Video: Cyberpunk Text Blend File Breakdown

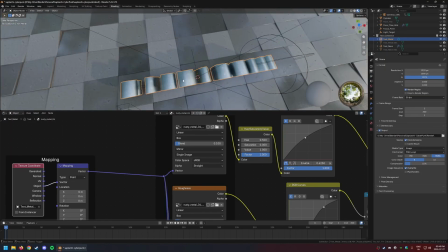16:28 If you will notice, so it is
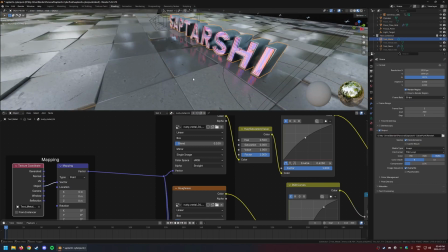16:32 unwrapping these is ideal if you want it to look right,
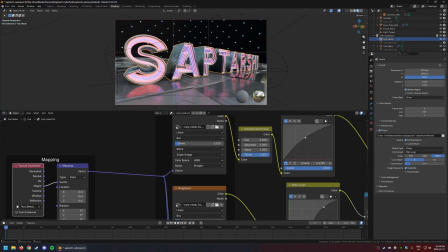16:39 no matter which angle you view it from. But from this angle, you can't really tell that this is just a box projected thing.
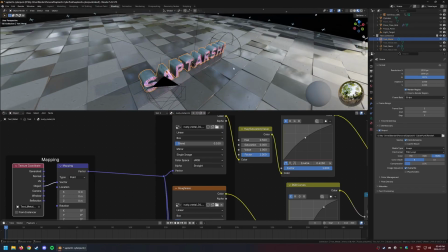16:50 So it's fine. Is there anything else? Oh yes, these things.
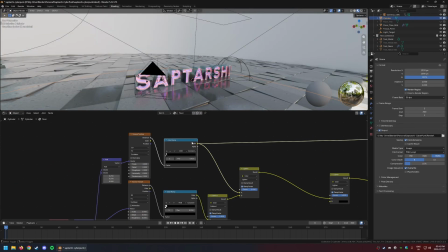16:57 This is the dots.
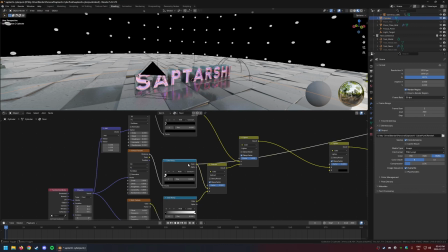17:00 This is grid lines and circles combined to form these crosses.
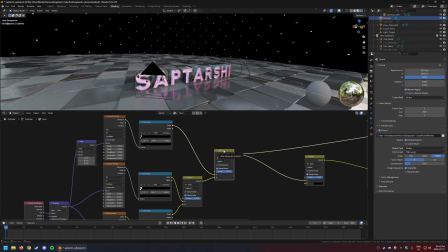17:08 And then the dots and crosses are combined to form the dot and cross grid. And then the dots are offset.
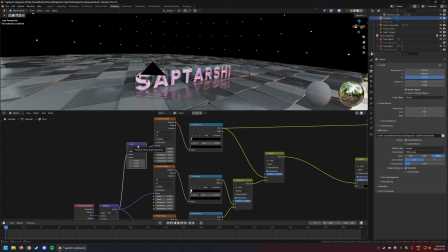17:15 Whoops. And the dots are offset like that.
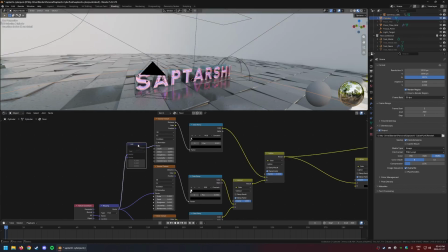17:21 So that if you don't do this, they just sit on top of each other.
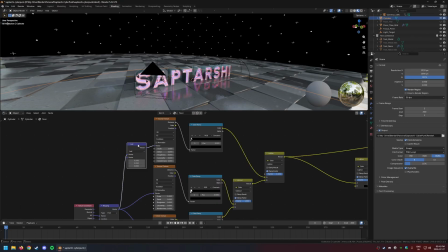17:28 And if you just offset it, it just moves to the center, and this looks a little bit more interesting.
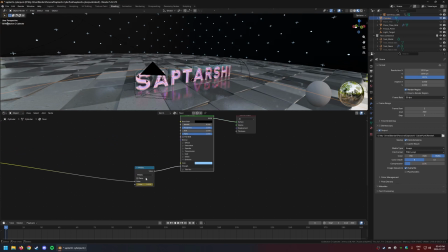17:34 The multiply node sits between the strength and the output of this texture. I guess I can put the texture in color, right? And then manually animate the strength.
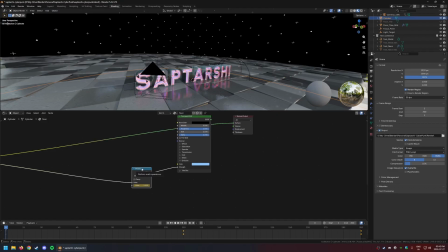17:53 This is just a different way of doing it, I suppose. The multiply sits in between these two things, so I have a slider here to animate. That's basically what this is. Okay, that is the materials. For the lighting,
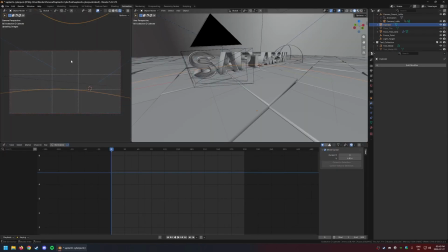18:11 we are going to go into this mode and enable the rendered view, and then we have 3 lights,
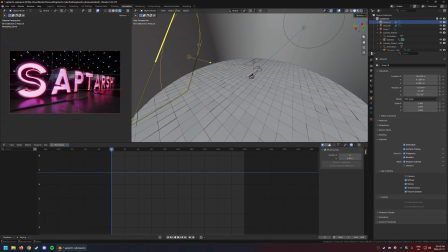18:20 and the background as well is emitting light, but the background, as we'll see, these are the 3 lights in the scene. The background, as we'll see, doesn't really contribute to the lighting beyond just the camera rays.
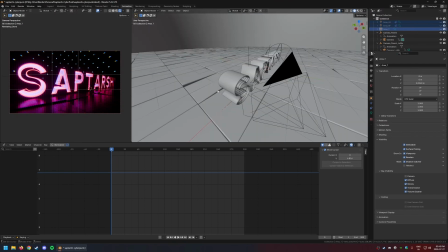18:38 Oh, and I suppose the main lights in the scene are the neon tubes.
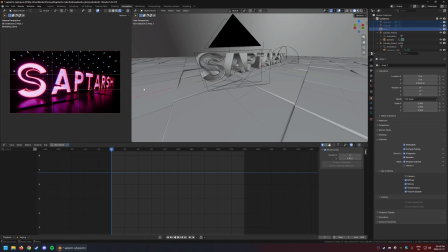18:45 So these are the main lights. This is what it looks like. It's very dark. This top thing up here is area light. This just
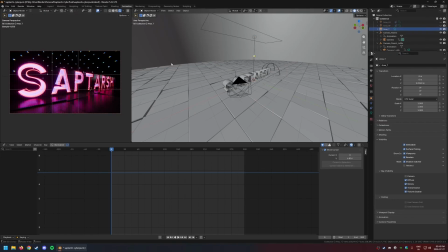19:00 adds a little bit of lighting to the top of this mesh. I originally intended for this to have a little bit more spillover down on the ground, but since I added these 2 things here, these 2 extra lights here,
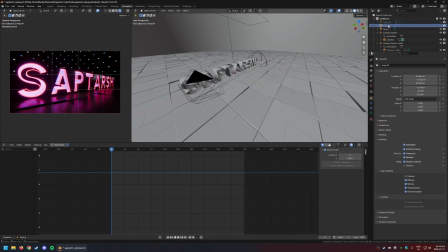19:19 to add more highlights to the mesh, I scaled back or dialed back the power of this light. So this just contributes to this lighting up here. Like there's just a little bit of light that you see here.
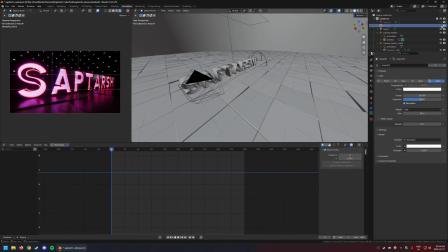19:40 This front light coming from here,
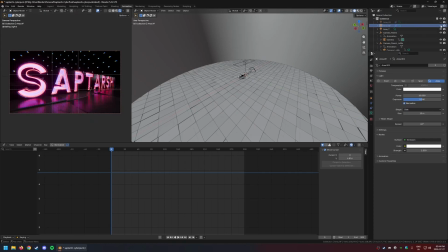19:47 you will notice, if you'll notice the edges of the shell, it's adding some highlights to the edges of the shell, right? and it just fills those in. The edges, because they're bevel and they're nice and round, they catch the light.
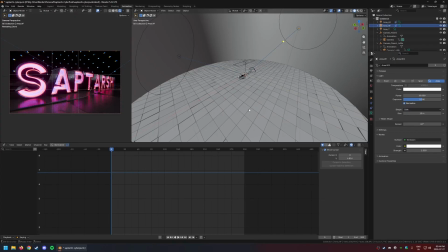20:06 And this light, the backlight, this acts as the rim light, and this separates the text object. It shows you the form of the text instead of the form of the text receding into the blackness.
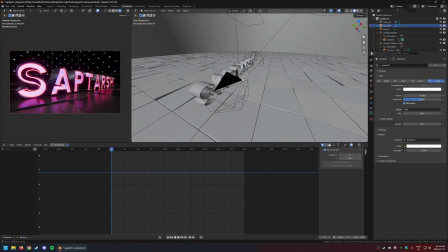20:22 Now you all of a sudden have the form of the text, and it separates it from the background. That's basically what rim lights do, right? So that's what that is.